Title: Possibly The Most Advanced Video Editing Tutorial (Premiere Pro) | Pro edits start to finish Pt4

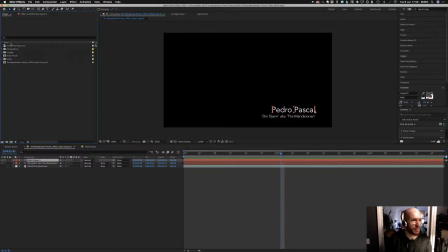[58:39]
and bring in, so this composition here we have is this one here, so let's bring that into compositions. This is the one that we deleted from here, the pre-comp that it automatically made,
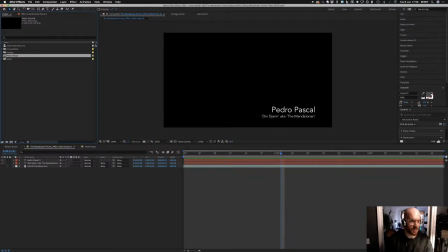[58:56]
which we don't need because it's empty, see? So we're going to delete that, and then the footage, we'll drag into footage.
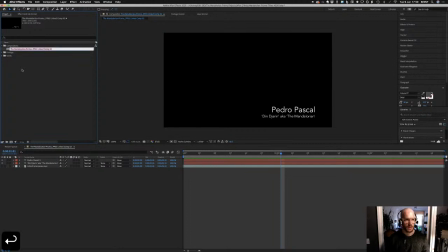[59:08]
Now let's rename this composition. So let's call it by the name of the guy, Pedro lower third, and I'm going to call it
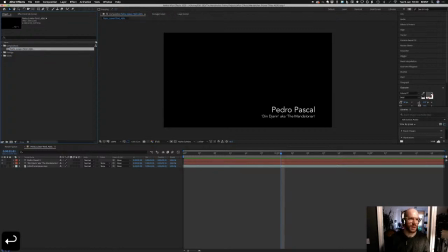[59:28]
AE01 because it's made in After Effects and this is version 1, and there might be more versions. Okay, so now we have a nice tidy project ready to go.
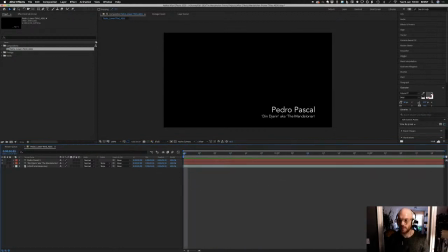[59:45]
It's not doing anything, but we have the exact duration we need, we have everything in the right position, and it makes our life a lot easier. If we want to turn this footage back on, we can see what we're doing with.
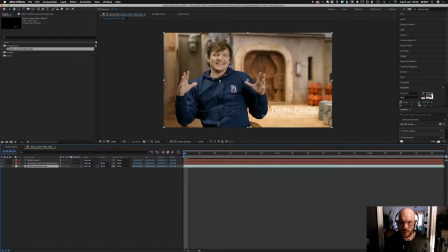[60:00]
Okay, so what I think I'm going to do is just put a little simple box behind this, and then have the box fade up,
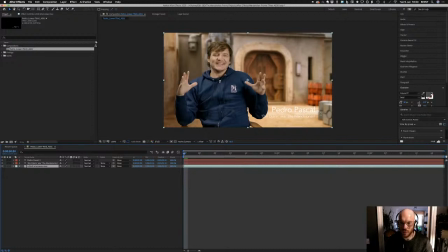[60:15]
or maybe the I'm trying to think of how we can do it, like I said, so that the text is immediately legible.
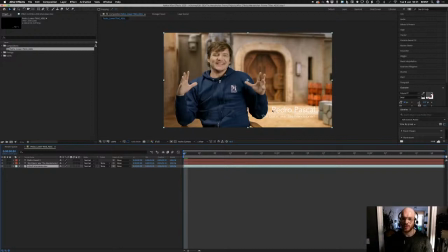[60:30]
yeah, what I'm going to do is, because we read it left to right, it's possible to have the first word already on, and then we write the rest of them in,
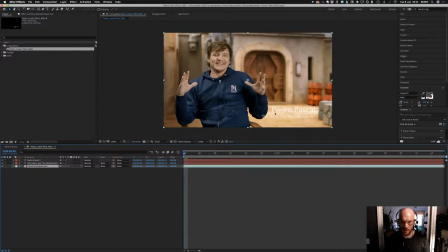[60:48]
rather than starting from absolutely nothing on screen and then bringing everything in, if that makes sense. So we've already got the first word, and then by the time we've read the first word, the second word is revealed and ready to read. So that should buy us some time. How should we do that?
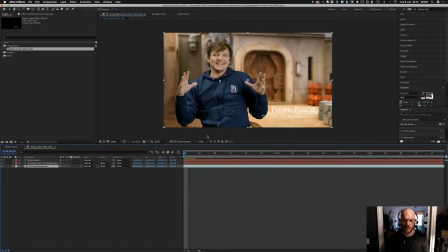[61:07]
Let's take some inspiration from the Disney Plus website and the logo reveal that we saw,
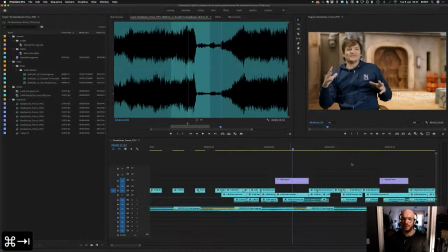[61:14]
where the let's go find it,
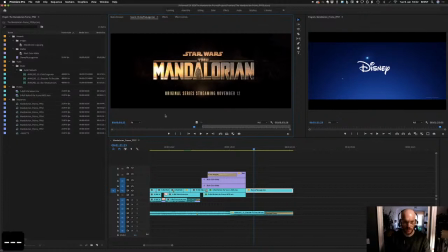[61:23]
where the logo had the cloth sort of taken away. So we're going to kind of mimic that, and what we're going to do is just going to create a straight line and then fade it across.
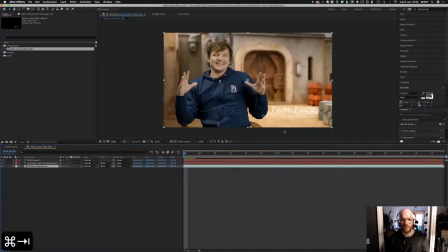[61:38]
So we're going to have a box behind it as well, just to make things easier to read.
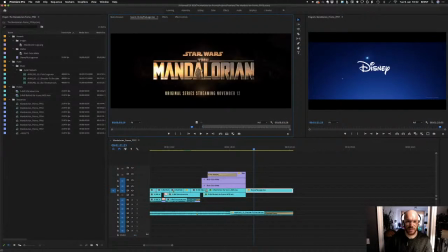[61:51]
And maybe I'll change the colour to match something similar to the logo, this kind of orangey yellow sunset colour. A lot of the titles I noticed in the trailer were this colour, so I might take that.
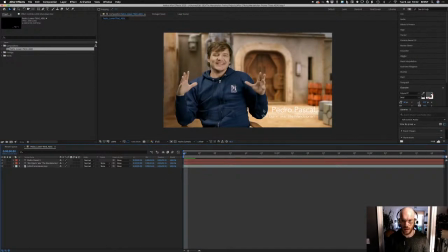[62:08]
Okay, so let's create a black, I think, a black box for the name to sit in. Easiest way to do that is pick the rectangle tool,
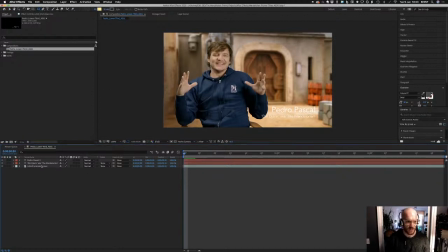[62:25]
and you have to make sure that you don't have anything selected whatsoever. If you have footage selected, for example, what it's going to do is it's going to create a mask for that footage.